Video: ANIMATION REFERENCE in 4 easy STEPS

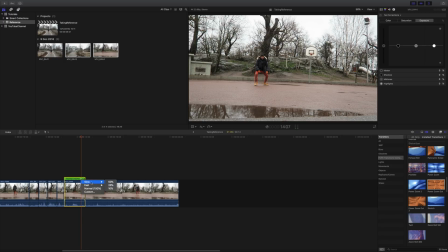It needs to be this whole thing that needs to be slowed down. So slow down, 25, and then we're going to do this. You can see how that looks. And I think I like the jump here, so I'm going to leave that.
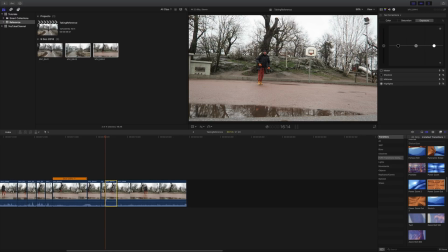but you need to have an immediate start walking while not looking at the camera because that breaks away the illusion a
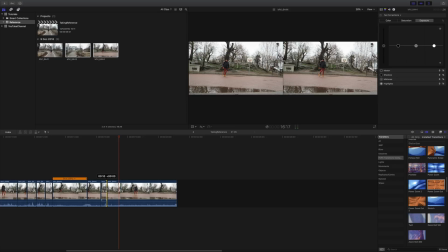little bit more hopefully
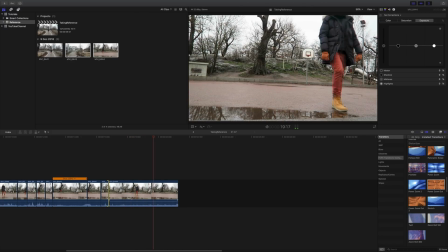that that's a bit better okay that is our reference done
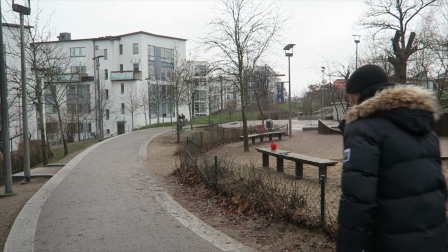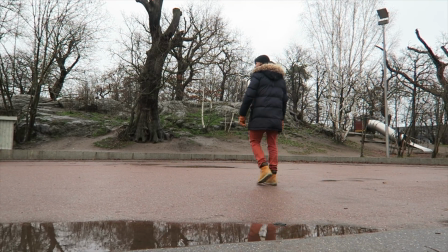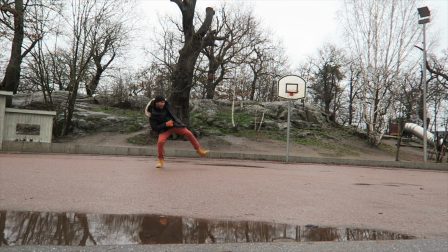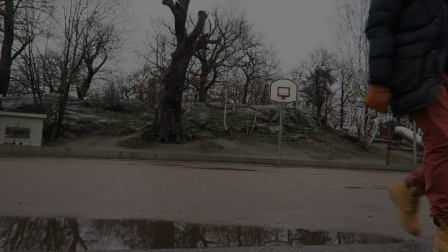now
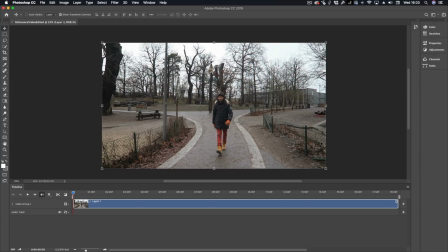that we have our video reference ready to go in Photoshop I basically just loaded the video that's all we have so now we
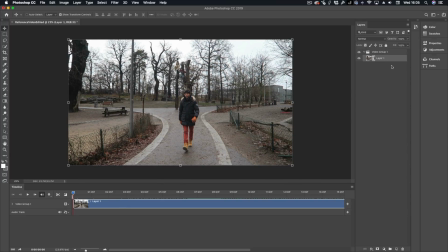have one layer with the video and the first thing that we need to do we need to have our layers window and then our timeline here we're going to add a video layer new blank video layer after we have it selected here you can draw on
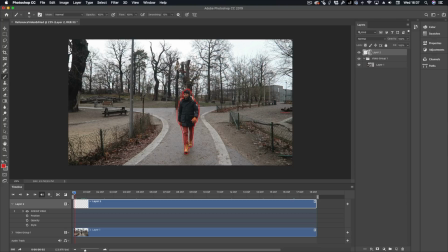top of this bit here like so and that is one for it. You can see it here very tiny. I should also put a layer on top of this. This is like a 2d layer so it's not a video layer.
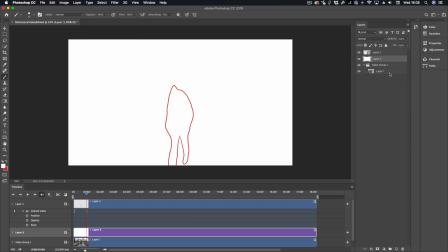If you fill the layer with a with a color it means that you can put down the opacity a
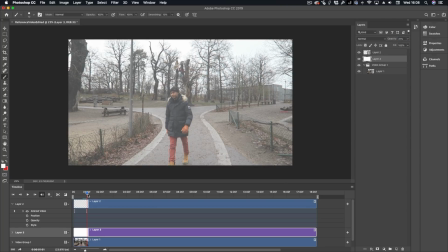little bit and you can see your main keys over your video.
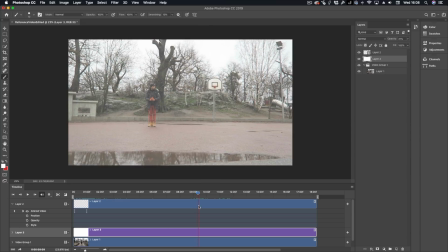For the sake of this demo I'm just gonna go into the main bit which is this bit here when I actually do the kick so let's say that I actually want to find out here what are my main poses the poses that I actually definitely want to hit this will be one of
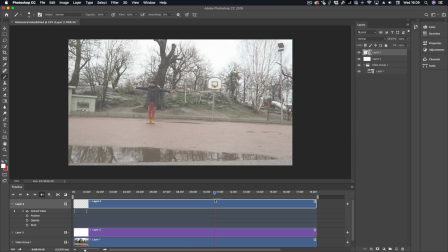my main poses here I want to hit that one because that is a change between that and that if you have any notes that you want to add to this to make sure that for example so you can add those to your poses as you're drawing them in and you'll see them because
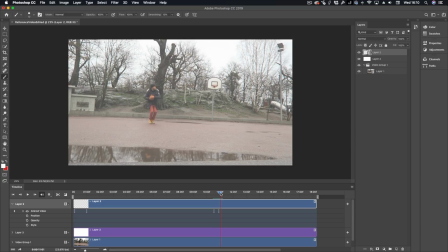you have to go through your reference frame by frame you really think about it as you go through it every frame same thing here so this is a main pose because I'm anticipating them the the kick and then maybe this is maybe the passing pose the anticipation of the kick just before I
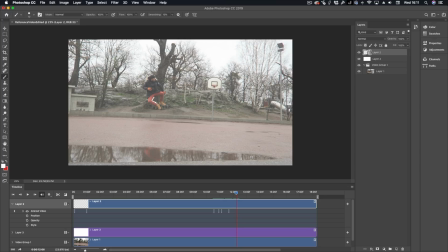let go so this is the anticipation of the kick so I want to highlight it to make sure that I get the pose. If we were to do the animation, we want to push this kick to make sure that it's about maybe a two-frame kick.
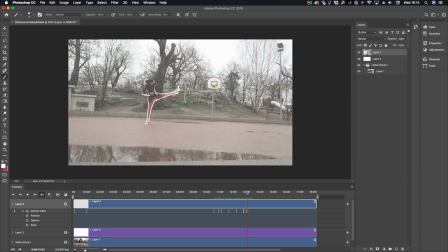Get that pose, spine, arms. This arm needs to be straight. Maybe the hand needs to be straight. This arm needs to be doing something like that.